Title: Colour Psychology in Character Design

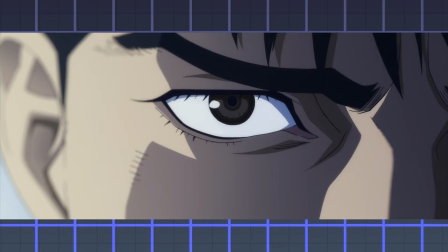[12:51]
These opposites can be used within schemes or across characters to convey specific ideas.
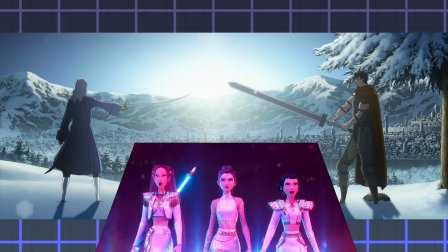[12:56]
It's sometimes used to show the connection or opposition of ideals between characters, or the different temperaments and personalities between siblings.
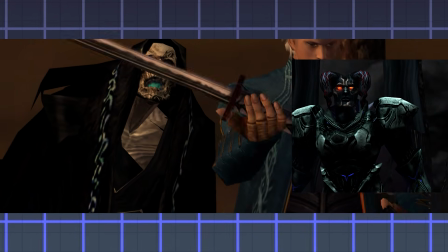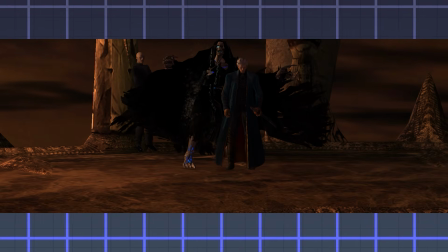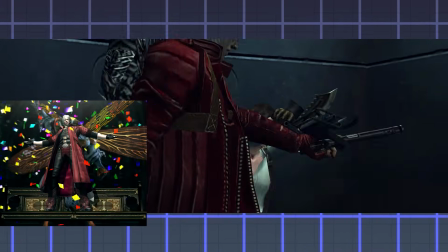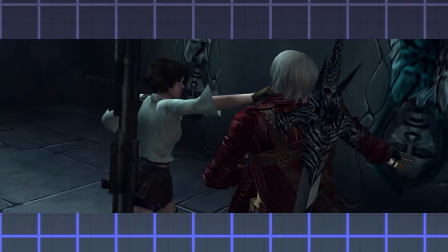[13:19] I love a fast woman. Shut up! And we're supposed to be twins.
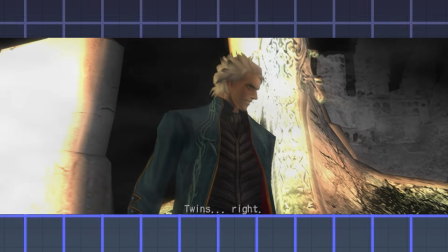[13:28] Twins.
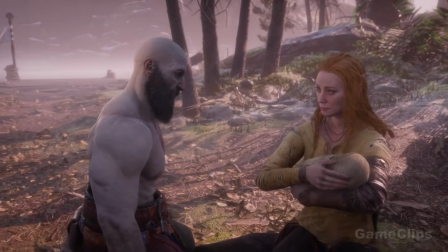[13:32] Right.
Another thing that colors can do is tie children to parents or a specific parent, such as with the new God of War games, Kratos' son.
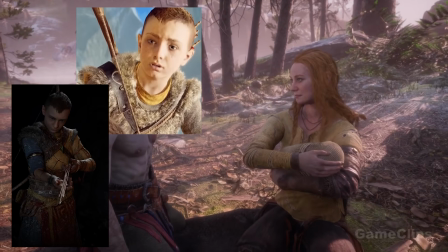[13:40]
He has a little yellow in his cloth, which once they introduced his mom, you can see that she wears quite a bit of yellows.
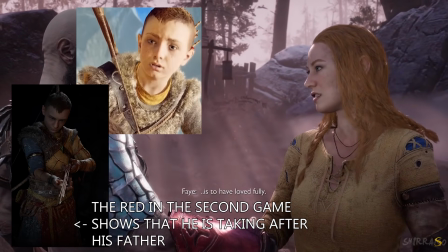[13:46]
What this ends up telling the viewer is that Kratos' son is quite naive, young, maybe in need of a lot of guidance, but also that he's taking after his mother more rather than his father.
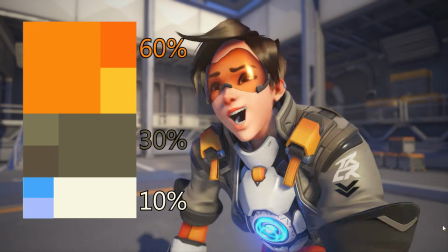[13:54]
There's also a rule called the 60-30-10 rule, which is in regards to the percentages of colors used on a character, but that's not always used for characters.
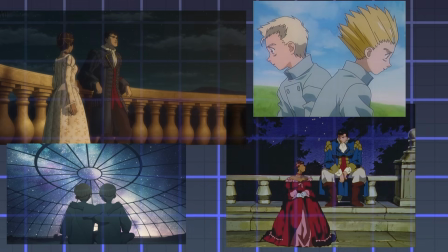[14:02]
Sometimes colors take up more space on a design than usual. Also, some characters' color palettes can change over time to fit different aesthetics as a franchise evolves.
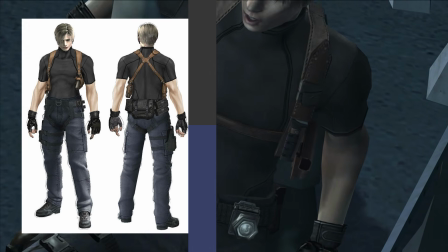[14:12]
We can take Leon from Resident Evil, for example, such as Leon's shirt and pants swapping colors in the Resident Evil 4 remake,
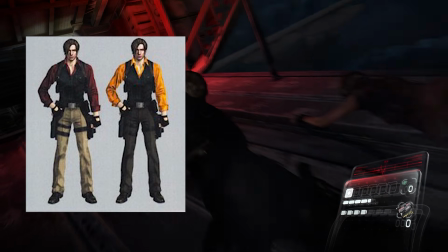[14:18]
or the 3 different shirts they had in the concept art for Resident Evil 6. Capcom settled on the color blue because that's the color he's been associated with previously.
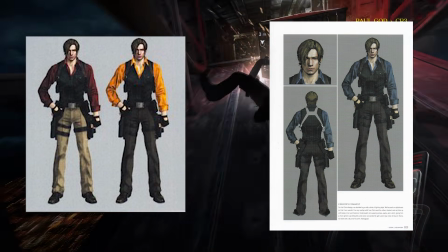[14:26]
Also, yellow would wash him out, especially with his complexion and hair. Red would make him look a little too much like Ada in that game.
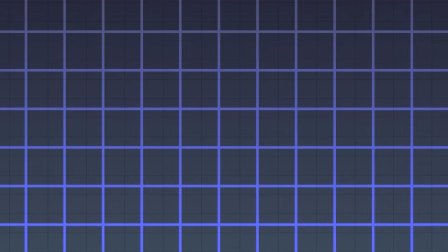[14:33]
There's also some color combinations within a character scheme that can convey different ideas,
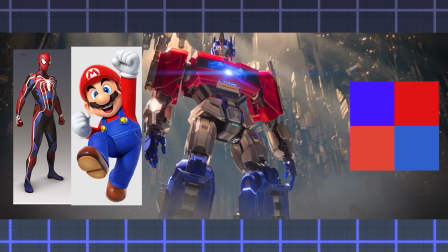[14:37]
such as having a near equal amount of blue and red to show that a character is passionate yet rather level-headed.
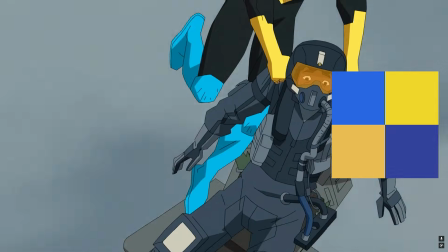[14:44]
Another color scheme an artist can use is one that has quite a bit of blue and yellow, basically in an equal amount, to show that a character is pretty stable when it comes to their personality,
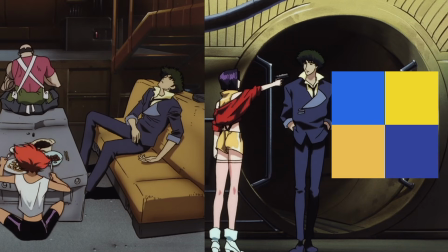[14:52]
but that yellow is kind of hinting at how that character is maybe young at heart, almost to a point of naivety,
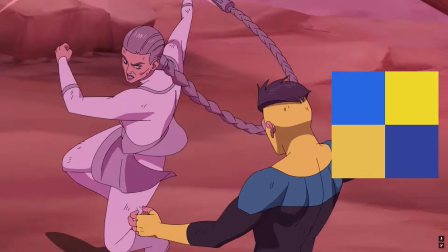[14:58]
like they refuse to change their world beliefs in a world that is kind of what they're doing or what they're thinking is not compatible with the way they live.
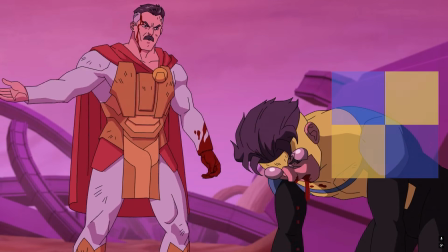[15:06] Mark, what are you doing? She's tearing you apart!
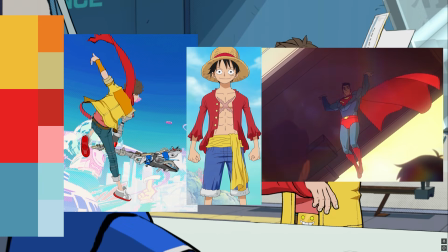[15:12] Yeah, I noticed.
Where all three primary colors can be involved in a design to show that this particular character is likely the protagonist.
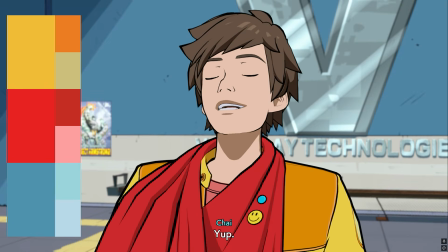[15:19] Chai, is it? Yep. Profession, rock star?
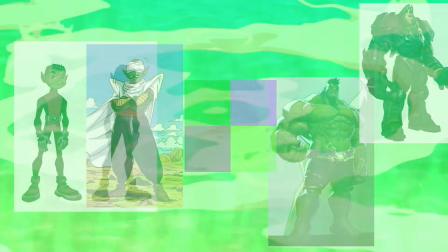[15:27] Future rock star.
There's also the combination of green and purple, which is a rare sight in nature,
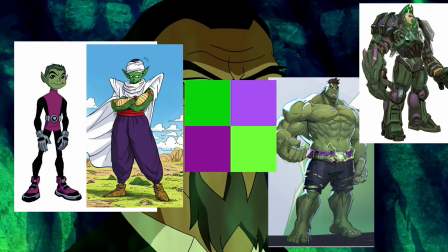[15:32]
so it makes a character look mutated or out of place, which is why those colors are typically used to represent acids and poisons.
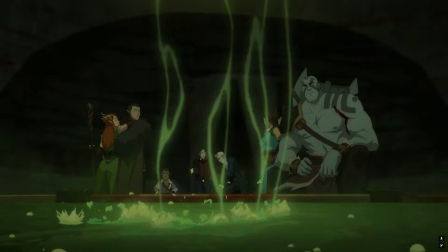[15:39] You know how much that cost? How bloody long it will take me to make another.
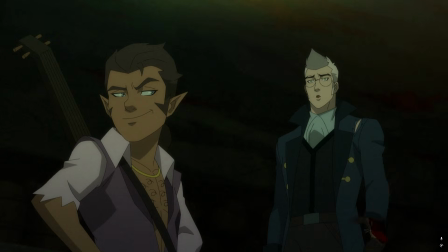[15:47] Well, I'll be damned.
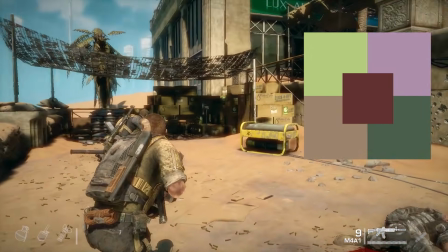[15:48]
There's a color scheme where, once again, it's kind of those greens and purples, but if you change the hues so it gets a bit more pinky, if you take the color out of them and you make them quite a bit desaturated,
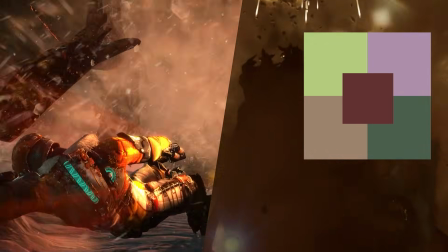[15:57]
as well as you change the darkness so it's not super vibrant, you can get a very rotting corpse-esque color palette,
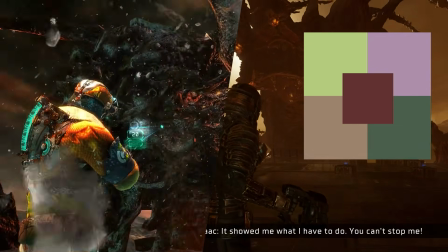[16:05]
and that's used a lot to kind of upset your visual senses because this is typically the colors you see on a dead body.
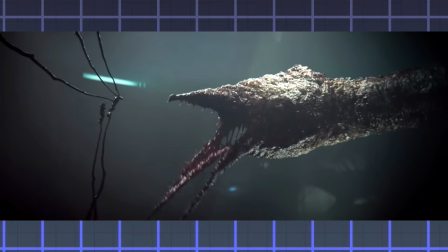[16:11] Fate had us meet as foes, but this ring will make us brothers.
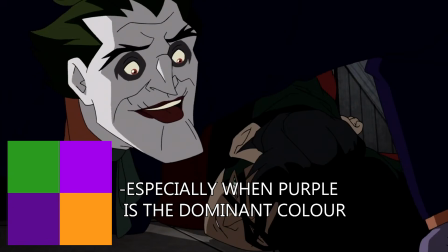[16:20]
Then if you add orange to that scheme, it comes off as really unnatural.
A little louder, lamb chop.
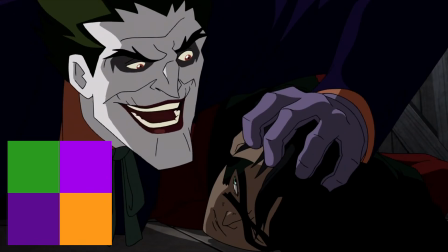[16:28] I think you may have a collapsed lung. That always impedes the oratory.
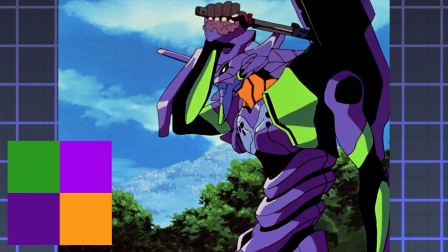[16:33]
They're noteworthy as you almost never see this palette in the natural world, so they come off as this thing opposite to the natural order of things,
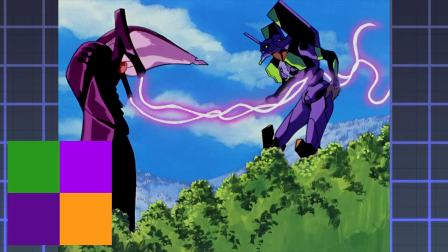[16:40]
like their existence is out of touch with reality and needs to be corrected. Another palette is one that exists with lots of black and white,
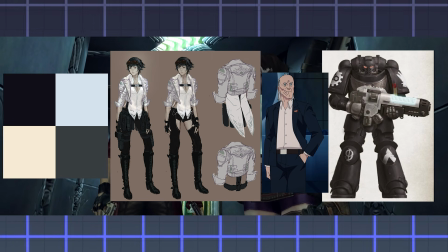[16:46]
with typically no gray in it. This palette is seen in lots of suits, but it doesn't always mean that much.
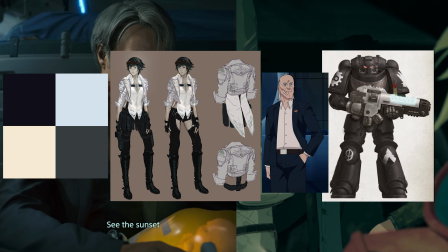[16:51]
What it can convey to the viewer, though, is that a character sees many matters in a degree of binary, black or white.
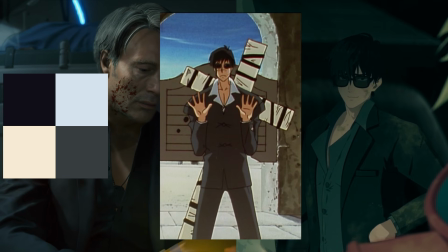[16:56]
So they're likely dealing with absolutes when it comes to morals and decision making.